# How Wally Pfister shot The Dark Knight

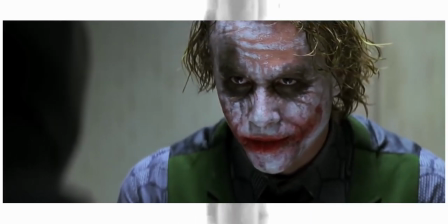(3:56)
Now, we could look into the potential meaning of this lighting, for example, the Joker is a dark character,
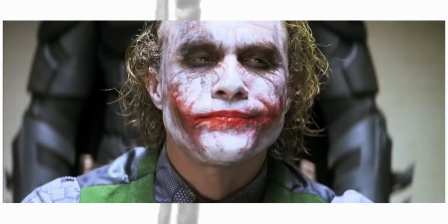(4:01)
therefore he is surrounded by darkness, but if Pfister didn't say it, and I haven't found any interview stating so,
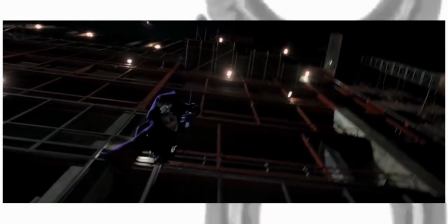(4:07)
I don't feel comfortable giving potential meaning. However, we can look at other uses of lighting, such as the constant use of rim lighting.
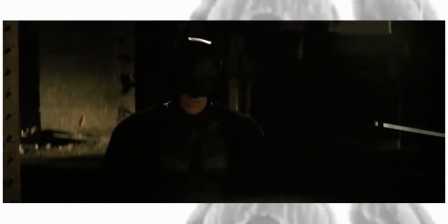(4:16)
Now, this is usually used to separate the actor from the background, and it creates this really nice depth without having to do too much.
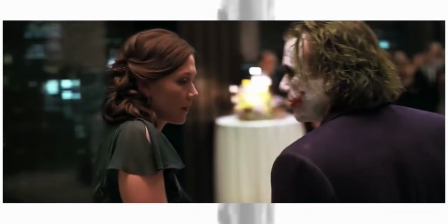(4:23)
But it also allows us to focus on a specific character if there are others in the shot, as this leads our eyes to where they want us to look.
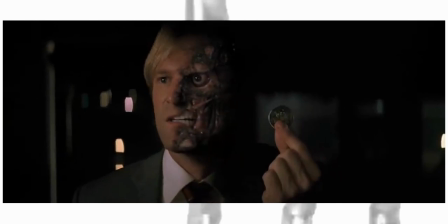(4:31)
Back onto the low-key slash high-key lighting, there are a lot of bright scenes.
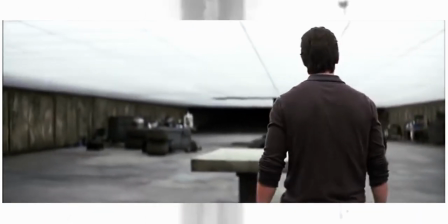(4:36)
Clearly the daytime, but also the Batcave. Now, this is a very distinct Batcave, especially if we look at all of the others throughout film history,
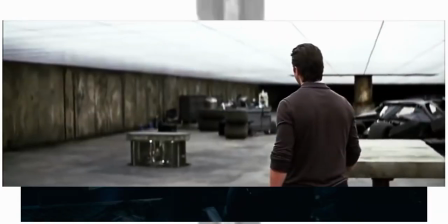(4:45)
namely because it's not really a cave, but for my purpose of showing a lot of bright lighting throughout,
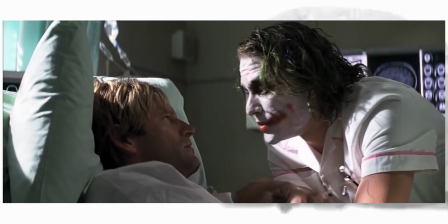(4:50)
it's perfect. Where does all this brightness come from though? As in a lot of the previous Batman films, it's been dark all the way until the end.
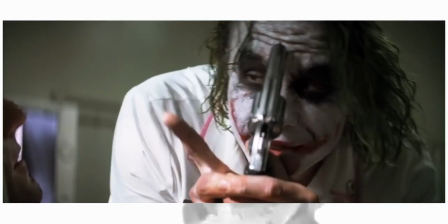(4:58)
I mean, that's a given for Burton, but still. As it turns out, Nolan really hates shooting at night, so as the series goes on, we get more and more daylight.
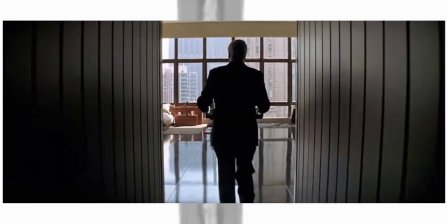(5:07)
I mean, the main fight for the Dark Knight Rises is in the middle of the day.
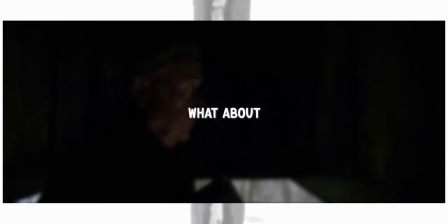(5:11)
In an interview with Pfister, he explains, What about if I create an environment that's almost overexposed?
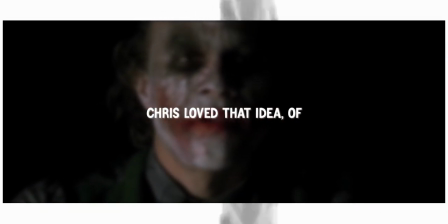(5:18)
Really, really bright. Chris loved that idea of Batman switching on a light, and then he starts to kick ass.
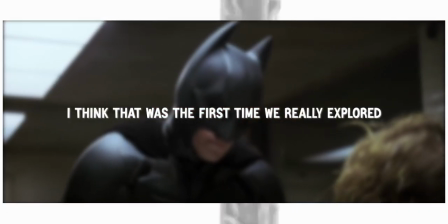(5:25)
I think that was the first time we really explored a brighter environment for Batman.
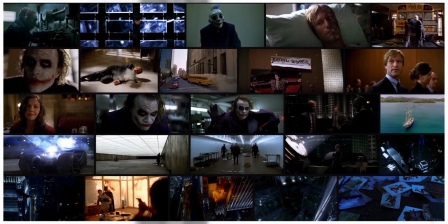(5:29)
To touch on the silhouette aspect though, it's really, really prominent, yet not at the same time.
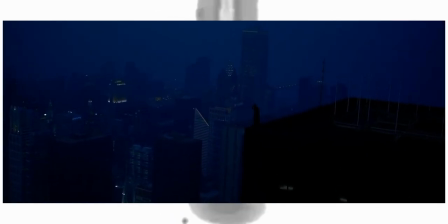(5:35)
When we see it, we know exactly what we are looking at and how it should make us feel, so it's prominent in that way,
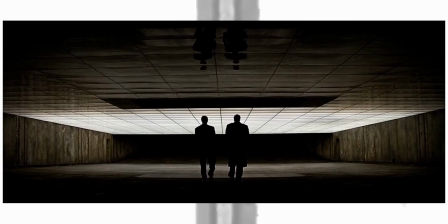(5:42)
yet used very much in restraint, as it's savoured for the more important scenes.
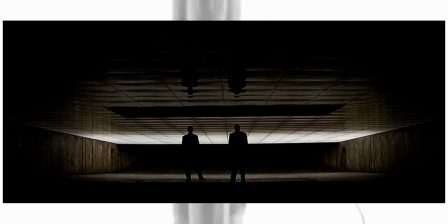(5:47)
It also just fits so unbelievably well into the film.
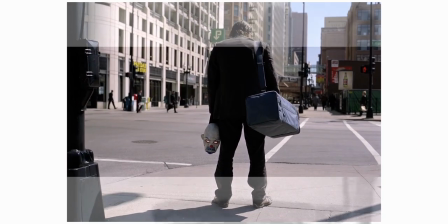(5:52)
When you are shooting in both IMAX and anamorphic, you have to be cautious about how you're going to cut scenes together,
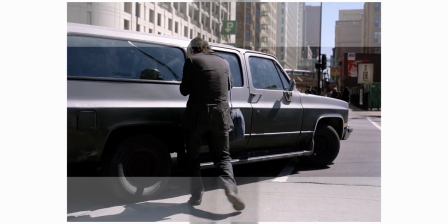(6:00)
which is one of the reasons as to why centre framing is so prominent in this film. But it can also be used for storytelling purposes, as it seems to here.
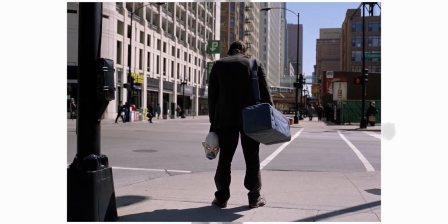(6:08)
For example, with the opening shot, we can interpret this as a way to show immersion in a new environment,
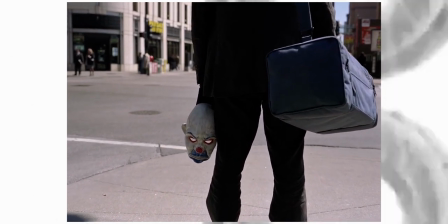(6:14)
to create impact, or simply to show power in a character.
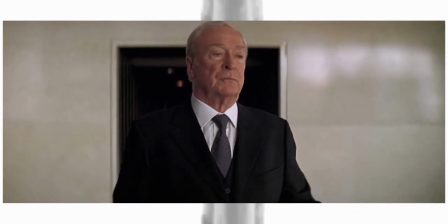(6:18)
There's a lot of wide framing throughout this film, and whilst a lot of it will be down to the IMAX photography, it also creates a really immersive environment.
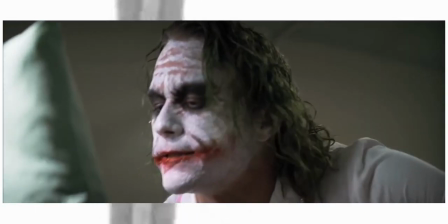(6:27)
On the other end of the spectrum, we only really get close to characters when it's an intimate scene.
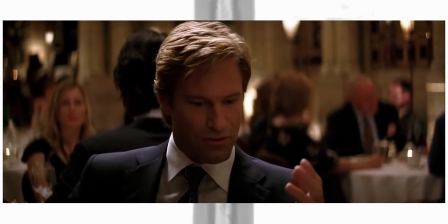(6:32)
Sure, dialogue scenes are in a medium close-up, but the face only ever fills the frame in important moments.
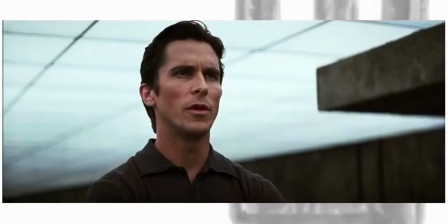(6:40)
So in researching for this video, I was looking through articles and found someone talking about splitting the frame 50-50,
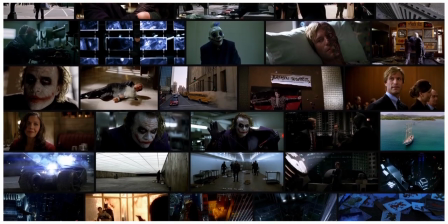(6:46)
which I really thought nothing of until I looked through this page of stills and found out that a good amount of the film uses this technique.
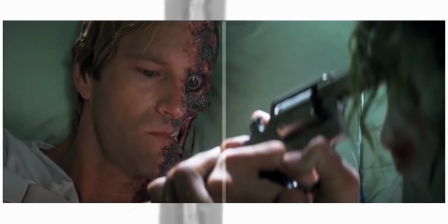(6:54)
I mean, we have Batman on a rooftop, Dent in a hospital bed, Gordon in the vault, even Alfred at a desk.
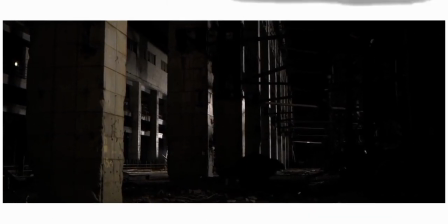(7:00)
Now, this isn't used in every shot, not even most shots, but I still found it a really interesting theory and wanted to include it in this video.
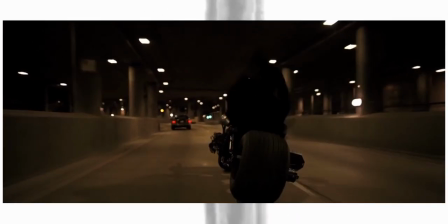(7:09)
It's just something to think about.
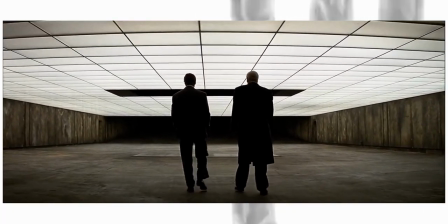(7:11)
To touch on leading lines, it's constant, and as a casual viewer, we never really notice it until it's pointed out to us.
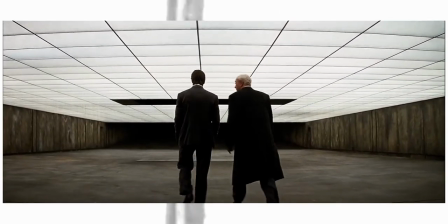(7:18)
Now, there are shots where it's really obvious, for example in the Batcave, but then there are also shots like this, where Joker is sitting in an interrogation room.
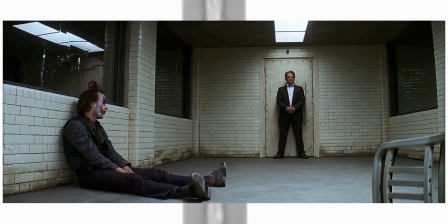(7:27)
Our eyes are still guided towards him, and yes, he is the prominent character in the scene, but also the walls point at him.
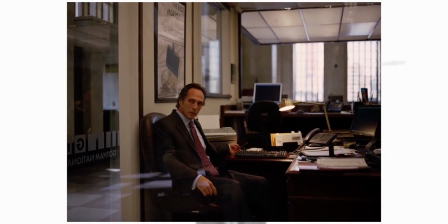(7:34)
I think regarding composition as a whole, it all revolved around the best way to utilise IMAX.
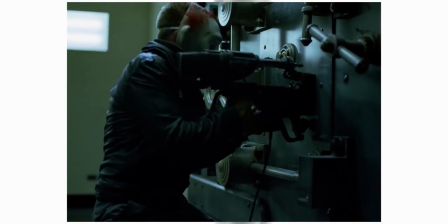(7:40)
I mean, the amount of centre framing alone solidifies this idea.
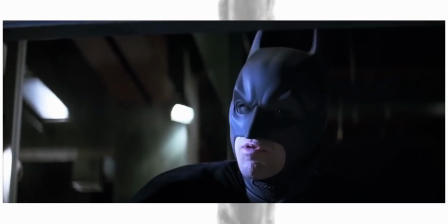(7:44)
Just because I have to though, there are a lot of low angles in this film, and it's because it's a superhero film and they're used to convey power.
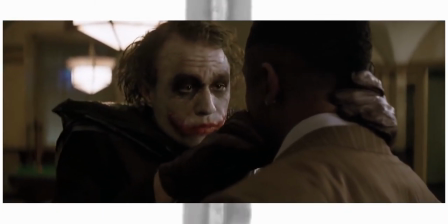(7:52)
However, to look at movement, it's really natural and free-flowing, yet in a discreet way.
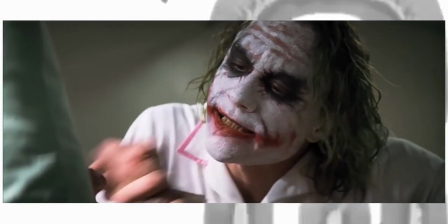(7:58)
It's hardly noticeable, which I guess is the end goal in cinematography.
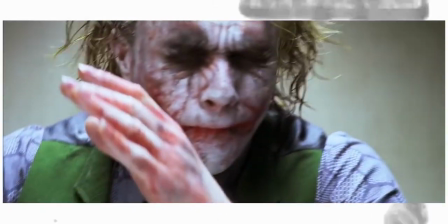(8:03)
But what did Pfister do differently in this to other films? Well, the amount of handheld alone is not something to shy away from,
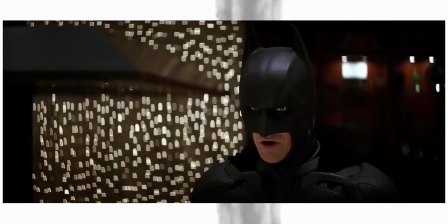(8:11)
as even though it's incredibly subtle, it brings us into the world even more than you could ever imagine.
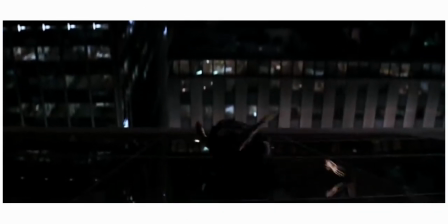(8:18)
And I don't even need to look into the theory here, as that is what it is often used for, to connect with an audience.
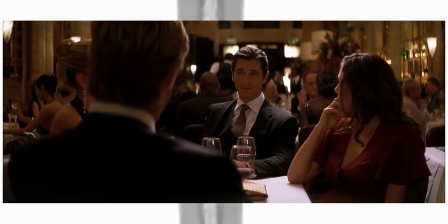(8:25)
But I can't not talk about the constant back and forth on a dolly in conversation.
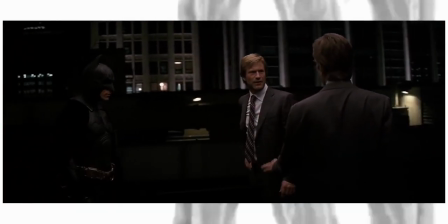(8:30)
For some reason, this engages us so much. It isn't distracting, and if anything, it helps tell the story even more than just leaving it static.
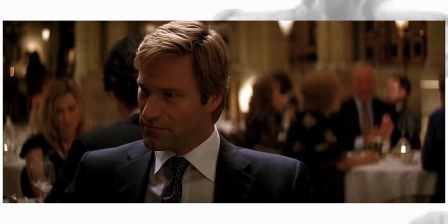(8:38)
Creating movement between the characters can be interpreted as many things,
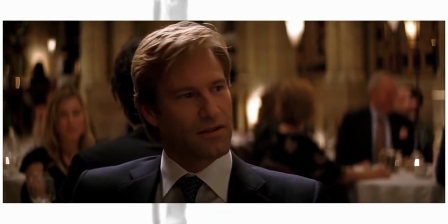(8:42)
notably good and bad, but also acceptance, as it is here, between Dent and Wayne.
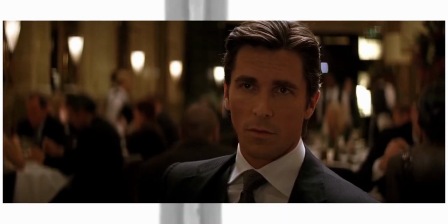(8:48)
It also helps that Fister dollies in a little bit.
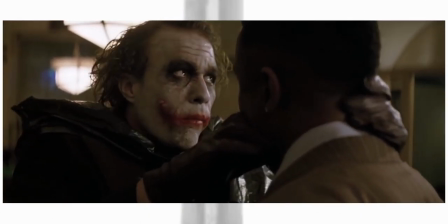(8:51)
Overall though, I think Nolan just really likes handheld above anything else, and by the looks of it, Fister got out at the right time if he wanted to save his back.
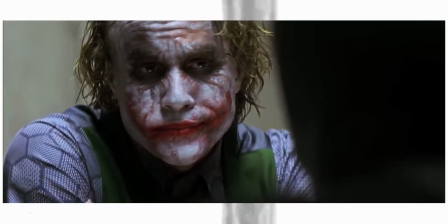(9:01)
Overall, The Dark Knight is a landmark in blockbuster filmmaking,
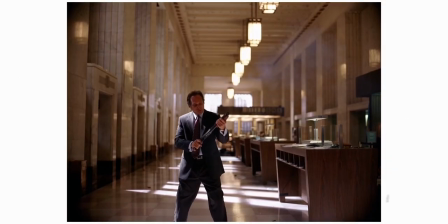(9:05)
as not only did it use IMAX in a feature narrative film for the first time, but it set a new extremely high standard for superhero films.
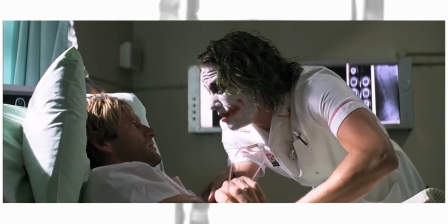(9:13)
Wally Fister managed to create possibly the most nonchalant atmosphere I've ever seen in an action film, and it's going to be remembered for decades to come.
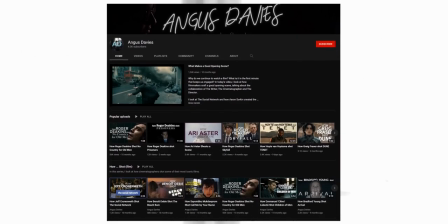(9:21)
Anyway, I hope you enjoyed this video, you know what to do if you did. If you have a recommendation for analysis, leave it down below.
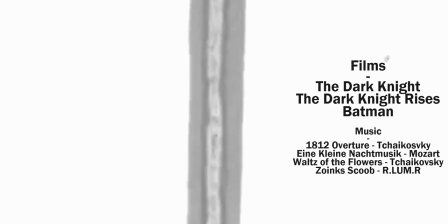(9:26)
Thank you so much for watching and maybe I'll see you next time. Bye.